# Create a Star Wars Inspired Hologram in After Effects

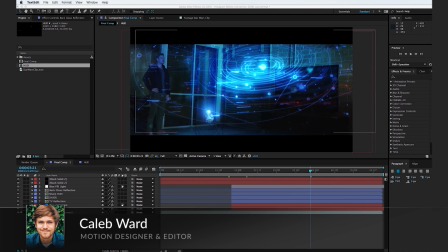0s
Hey, what's up? This is Caleb Ward with PremiumBeat.com. In this tutorial, I'm going to show you how to create this Star Wars-inspired hologram. Now, before we get going, I want to encourage you to go download the free project files over at PremiumBeat.
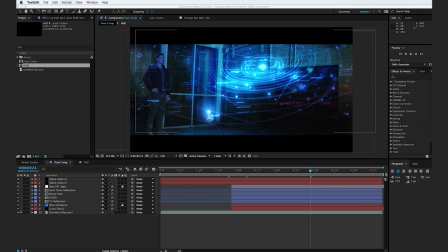18s
Some rebels were lost trying to obtain them, so it's only right that we finish the tutorial and carry out their legacy. You'll find a link in the description below. So, with our project file open here, you can see that we have our final comp and we have a HUD comp.
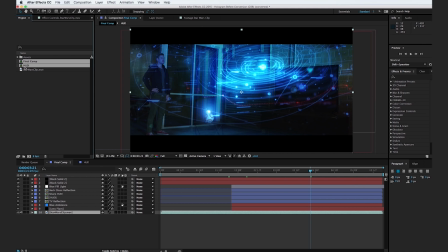34s
What I'm going to do is go ahead and delete the HUD and final comp, and we'll just go ahead and drop them into the trash can here and hit delete.
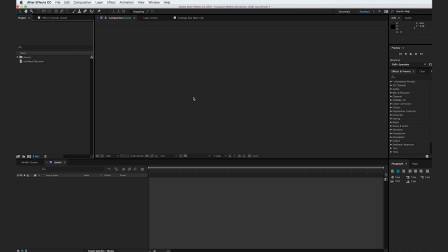43s
So now we're starting off from scratch. And what you can do is go ahead and simply drag this Star Wars clip into the new composition button,
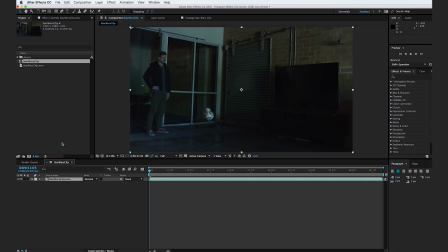52s
and a new composition will be created. So the first thing we're going to do is throw in our black letterboxes. So go to Layer, New Solid, and we'll call this Letterbox, and let's select a black solid and hit OK.
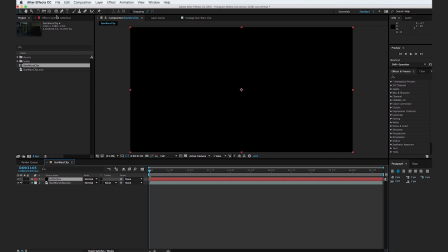68s
And OK. So go ahead and select your rectangle tool up here and just go ahead and grab the edge here.
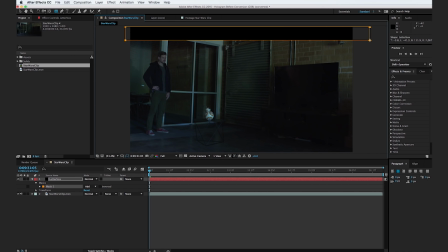75s
And we're just going to cut off just a little bit of the top, about like that. And go ahead and select the letterbox layer down here and hit Command D or Control D on a PC to duplicate and hit S for scale. Go ahead and deselect the chain link here and type in
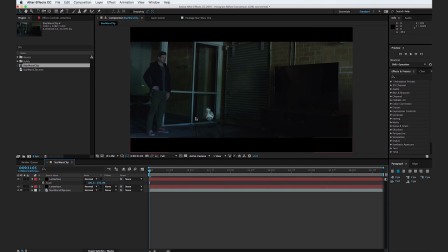94s
negative 100 for your Y. So now we have letterboxes on top and on bottom. And because we used this negative scaling technique, we know that they are the exact same size. So now it's time to add in a lens flare into our scene. Essentially, we want to make it look like BB-8 here is projecting out the hologram.
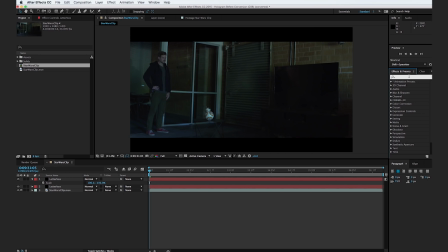112s
So we're going to use the lens flares built into After Effects, but you could always use optical flares or any other lens flare pack that you find useful. So I'm going to go to Layer, New Solid, and we'll call this lens flare and hit OK.
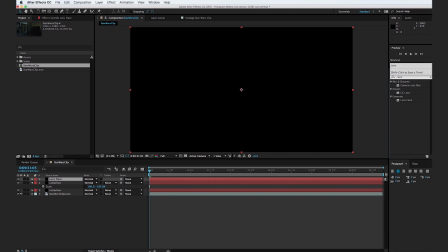129s
And go to the effects browser, type in lens flare, and just drop on the lens flare effect,
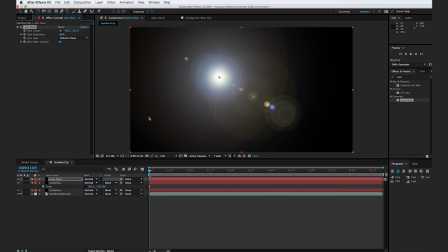135s
and we'll set it to a 105mm prime, and I'm going to change our transfer mode to add,
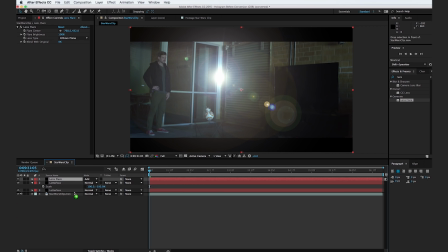143s
and we'll just go ahead and make sure this is below the letterboxes. So go ahead and change the flare center to being right in the middle of BB-8's eye here, and we'll turn down the intensity to about,
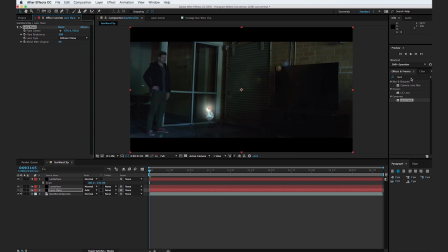155s
let's say, 30. Excellent, and go to the effects browser and type in curves and drop it onto the lens flare. And we're going to go ahead and select the blue curve here, and we'll go ahead and just drag blue up pretty significantly, about like that, and go to red, and we're going to drop red down.
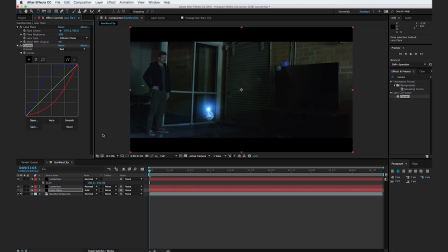174s
So essentially, we want this real bright blue color here. And I'm going to go ahead and move forward, and if you take a look at our background clip here, you can see that at a certain point, there's a blue flashlight that kind of pops up off screen. And this light is just supposed to add in a little more ambient blue lighting into our scene.
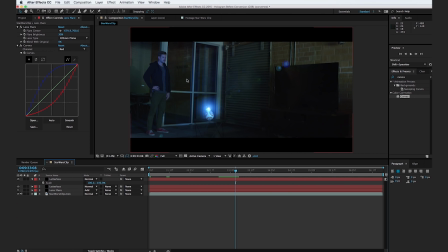194s
But we want to make it look like this light is the one that's creating the blue ambiance. So let's go ahead and set a keyframe for when the blue light pops on. And I'm going to set a keyframe for the flare brightness about here. And we'll go ahead and move backwards a few frames and set the flare brightness to 0.
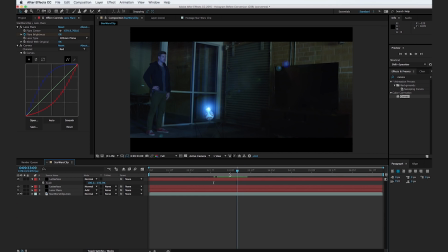211s
So now if we scrub through, we can see that it gets brighter and the blue light kind of pops into frame. Cool. Cool, so let's create a new layer. So go to Layer, New Adjustment Layer, and we're gonna drop on the curves effect.
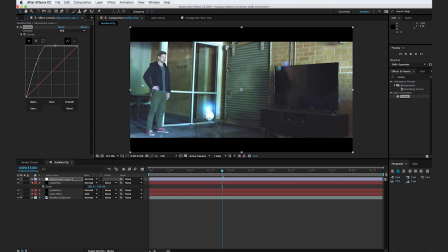230s
And with our curves effect applied, we're gonna go ahead and just kind of really bring this up pretty significantly, about like that. And then we're gonna go to our blue channel, and we're gonna turn up the blues, and then we're gonna go to our red channel and turn it down. So now our whole scene is bright blue.